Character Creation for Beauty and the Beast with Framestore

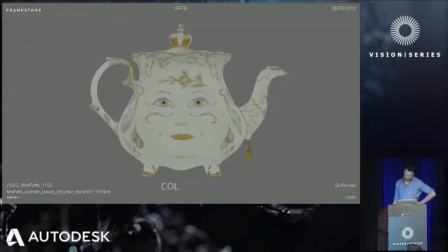25:48 So from here, we went back into texturing and really spent a lot of time
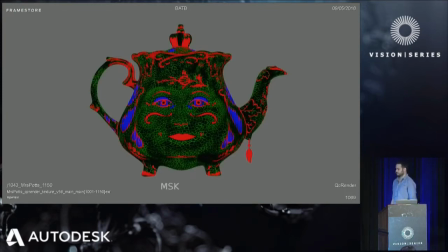25:56 refining her material properties and getting her to feel like porcelain, because the maquettes that were built for both Chip and Mrs. Potts were actually made out of plastic. So the way light scattered through them was quite a bit different to what you would imagine from fine china.
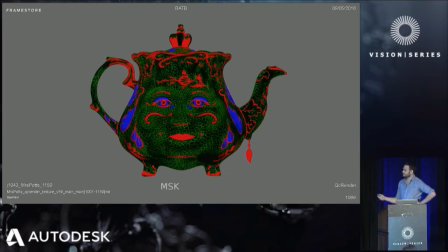26:14 So we really looked into this deeply. Like we had our artists with little teacups at their desk, looking closely at the cracks and how it all worked.
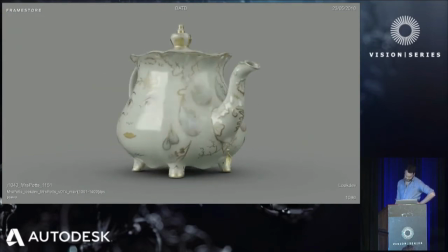26:25 To end up with this look dev submission.
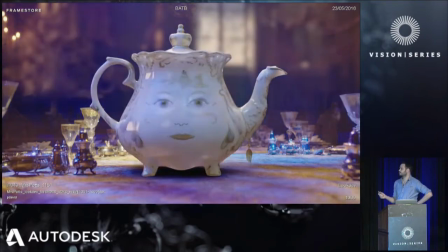26:32 The fact that we kind of veered a little bit away from the version that was physically built meant it was a little bit more complicated to compare,
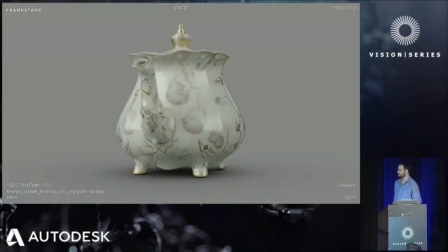26:41 to look at the reference and compare to our version, especially when it was a very like backlit kind of context.
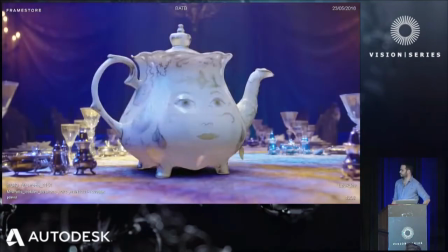26:46 But in the end, I think it was the right call because it made her look more real. So the other thing that was
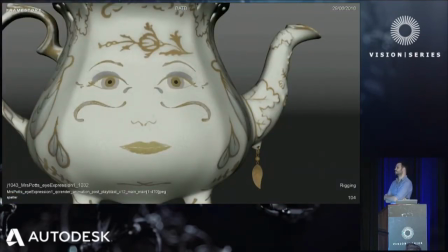26:53 and this redesign phase that we spent time on was the fact that in that original design, you kind of felt like there was a face trapped in a teapot because of the amount of extrusion that was happening around her features. So in this later concept,
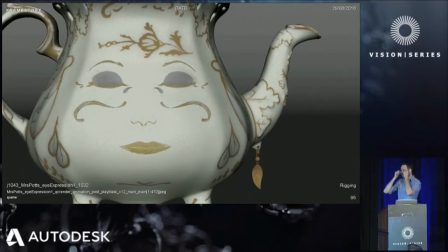27:13 it was decided to kind of have lines that move around her face and that don't affect the cracks quite as much. There's still a little bit of some shapes that actually affected the cracks a bit more, but it kind of gave her a little bit more of a 2D animation look on her face,
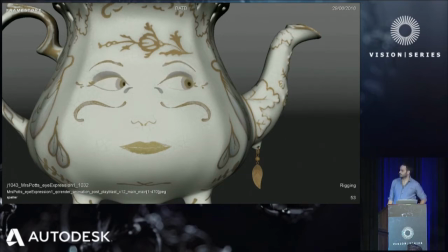27:31 and I think helped in her readability and made her feel a little bit less creepy. So the mouth and eyes were deformed using a complex setup of shrink wraps, custom deformers, and surface space rig mesh blend, so we could deform while keeping the volume of the pot.
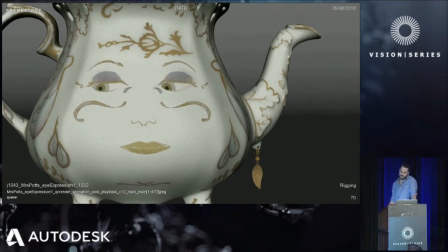27:50 And the other facial features, like the eyebrows and dimples, were done using flat planes that shrink wrapped on the pot so they could slide around.
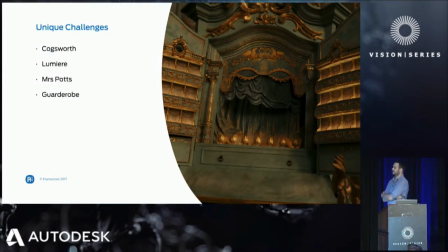28:01 So next we had Garderobe. So she was probably the most abstract of the characters that we had, and had a very complex and unique problem to solve, which was how do you make her face, which is made purely out of cloth,
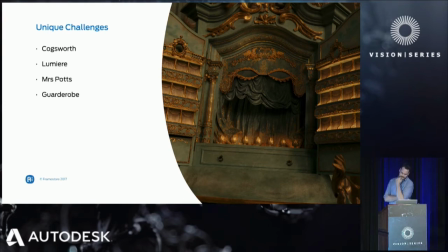28:19 react as a mouth should. So that was kind of the basis of our challenge with her.
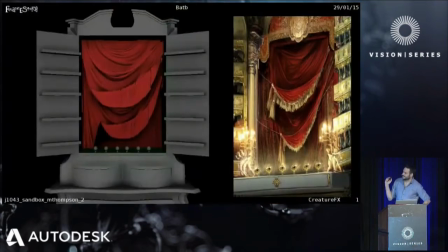28:25 Her original design, again, was slightly different.
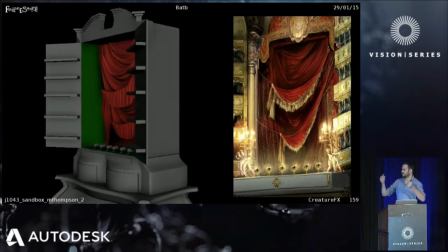28:30 This was, the idea here was that there were two strings holding the top and bottom lip that would be moved around.
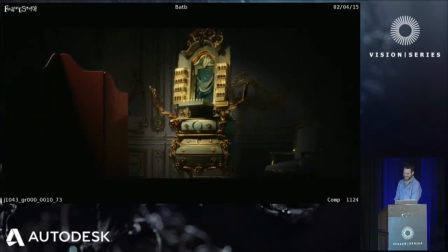28:38 It didn't stick around for too long because it was a little creepy. kind of looks like Audrey 2 from The Little Shop of Horrors.
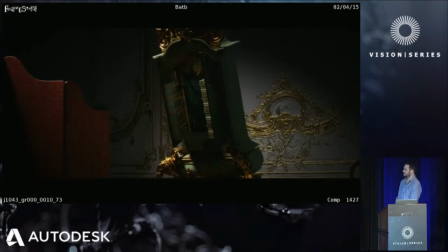28:51 We kind of reconvened with Sarah and found a new design for her, which is what's in the movie today.
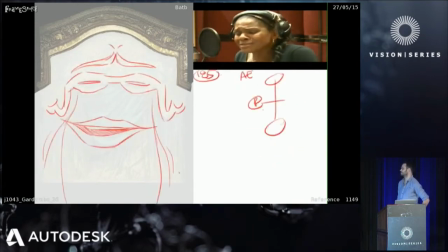29:03 And again, as I said, like trying to figure out how can we make her mouth react the way a normal human mouth would. So here we had reference of the actresses doing their voice overs,
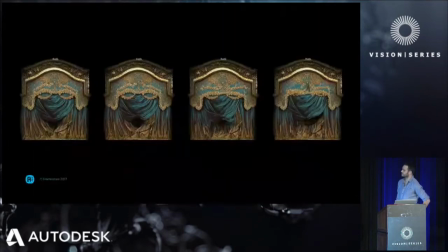29:17 but we're able to analyze them and then try to see how cloth could do a similar type of set of motions, so we can actually lip sync and do what you would usually do with a character.
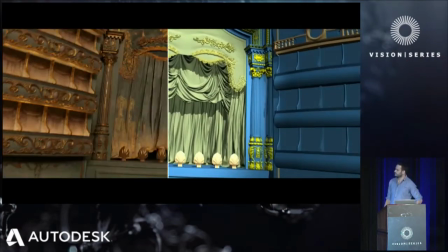29:33 So here's a breakdown of one of the shots with Garderobe.
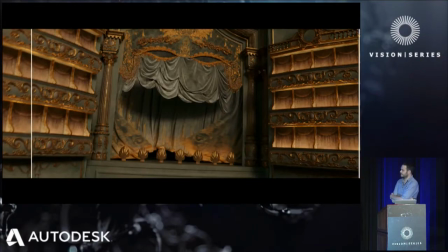29:39 We used N-cloth to simulate her. And there's two kind of main, like what's interesting here,
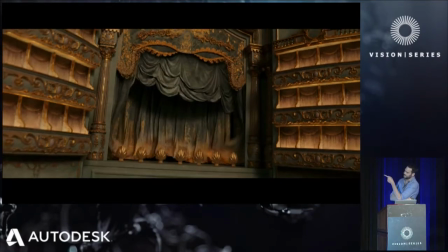29:47 which is that we've added essentially a bottom lip that was a shadow.
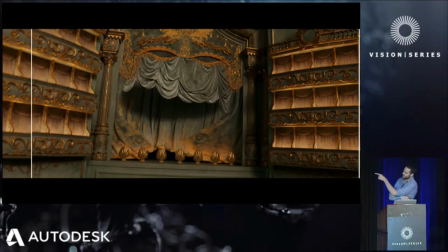29:52 So the shadow that you're seeing there doesn't actually correspond to the upper lip.
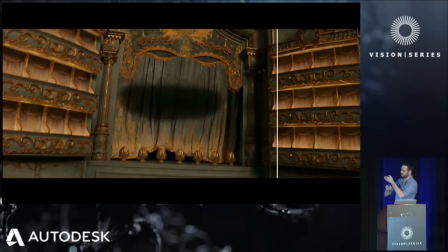29:56 It's a separate piece of geometry that we would render a shadow pass separately, give it to comp so that you can dial it in.
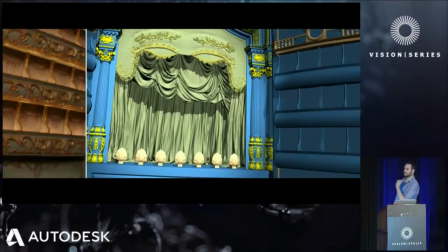30:01 And it gave the ability to open her mouth, and so she can do O shapes and things like that.
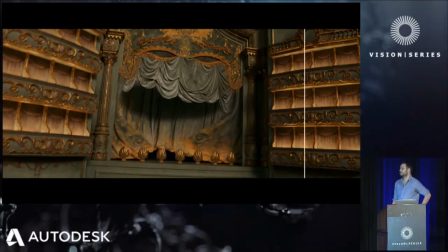30:08 Her base sim worked well, but there was a lot of art direction of exactly how things should move.
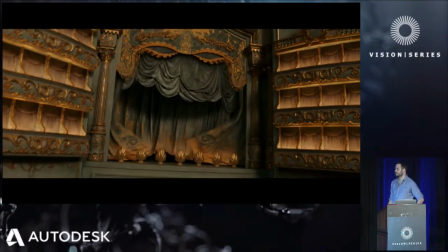30:14 So per shot, there was a lot of custom setups that were necessary, especially like at one point she screams and kind of all
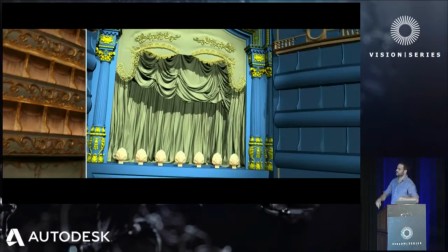30:24 all the cloth goes out of her mouth. All that stuff was custom built. And another interesting fact, just because of the lag that happens through the simulation, we actually had to offset the animation by a few frames so that the lip sync wouldn't break.
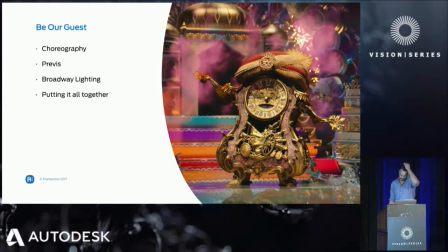30:43 So hopefully from what I was just discussing earlier, point is that it's, having this clear direction and decisions made early on really helped develop our characters,
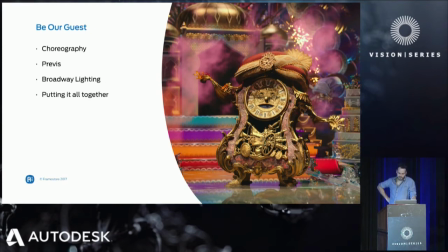30:57 and the quality, I think, shows from those decisions that were that stuck from the beginning. So I'm going to another good example of planning early on that pays off is the Be Our Guest sequence. So I'll talk to you a bit about how that was put together.
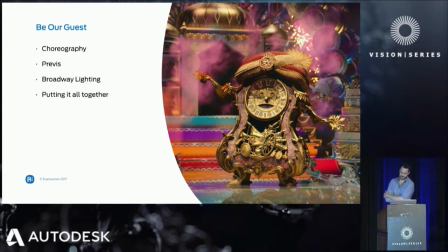31:15 So Bill Condon like really decided to bring the best people to make this happen early on in the pre-production phase.
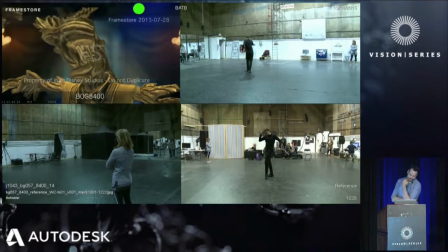31:23 He had choreographer Anthony Van Last
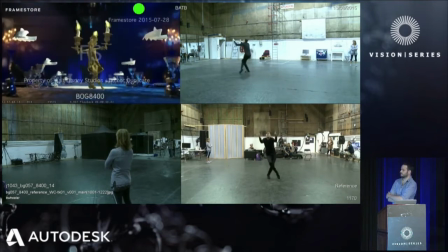31:28 do all the choreography for this sequence.
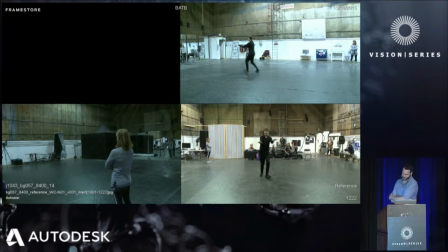31:33 He worked alongside Framestore on the third floor to previs the entire sequence. Every move was carefully planned. The actual dance moves themselves.
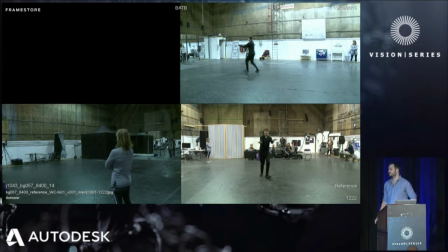31:49 I mean, Bill didn't want Lumiere to look like he was a perfectly trained dancer and wanted him to feel a little bit more casual. So they had a lot of dancers come in and do the same moves over and over again until they found the right balance of dancers. So the ones that were very classically trained, usually we didn't actually use their mocap data,
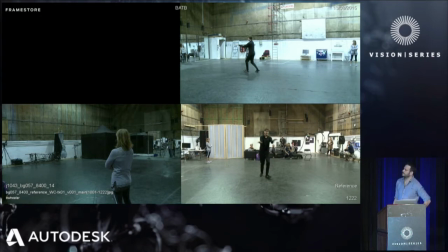32:07 and it was more the ones that were a little bit less classically trained that Bill responded well to. So from this previs, we got a set of cameras from the third floor that was fed into a techno dolly and brought into the set,
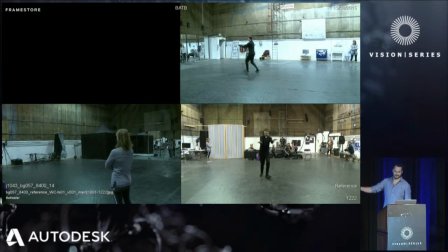32:25 which was basically an empty table with Emma Watson sat at the end and a big techno dolly that was doing all the camera moves that were necessary for the film.
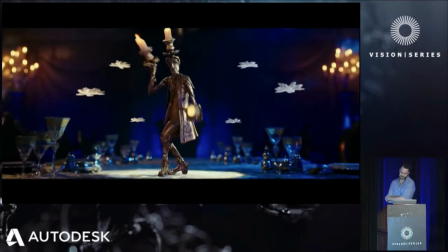32:37 So Conan also brought in Jules Fisher and Peggy Eisenhower, that are Tony Award-winning theater lighting designers.
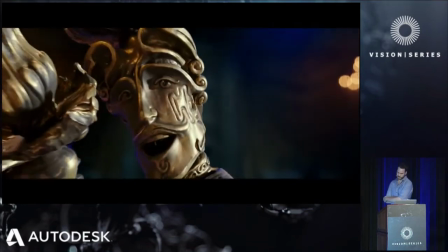32:44 And they were brought on board to light
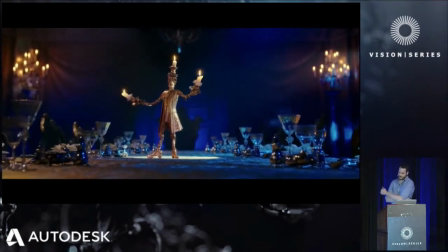32:49 the background as if, and also the foreground, as if it was a theatrical musical score.
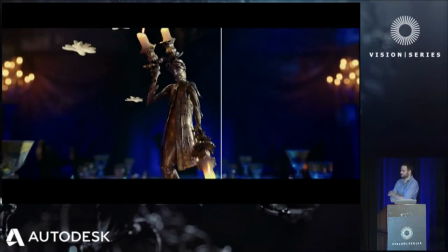32:55 So they were, you know, using their knowledge and what they did to bring it to the movie.
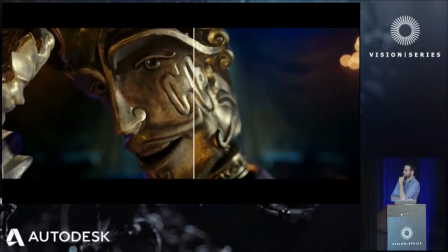33:00 So all you're seeing, all the lighting back there, is actually from the shoot itself.
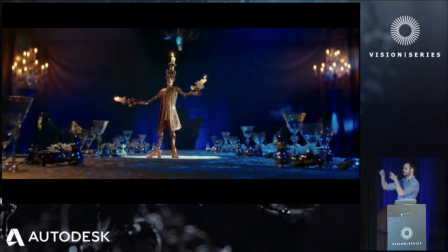33:05 They even went as far as like trying to figure out how the caustics might go off of the elements that are in the that would be added as CG later on,
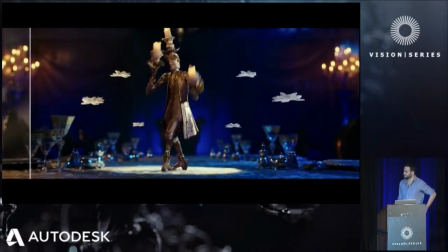33:14 and how it would affect the room to try to make it as believable as possible.
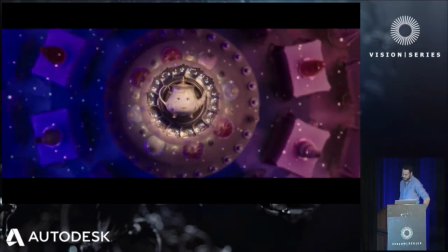33:21 You know,
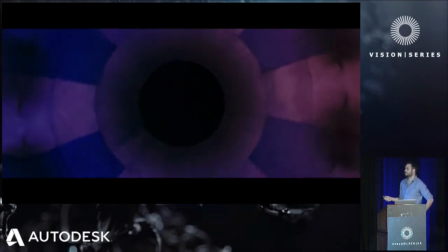33:22 oftentimes for a lot of these shots we did use plate, but a lot of times also we had to replace with fully CG for some of the more complex shots,
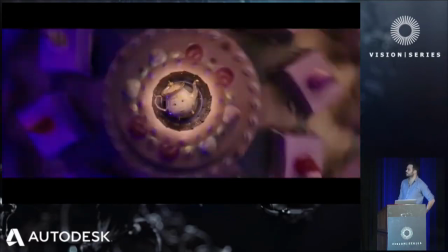33:31 and also at times when the plate wasn't doing what was expected.
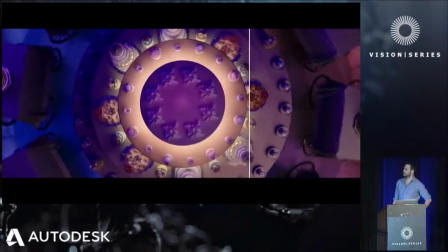33:38 And then in those times, the lighting designers would actually go over to Framestore in London and sit down with the lighters
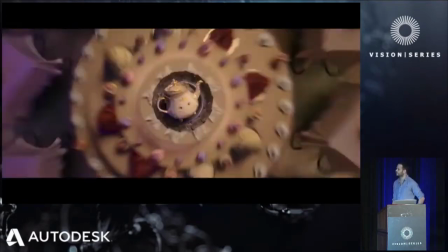33:47 and our team to discuss how they would do things on stage, and also ensure that the animation of the lighting was in time with the music.
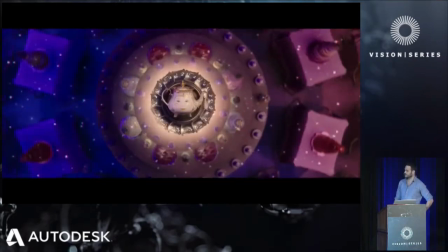34:00 Lighting was actually doing the animation of the lights.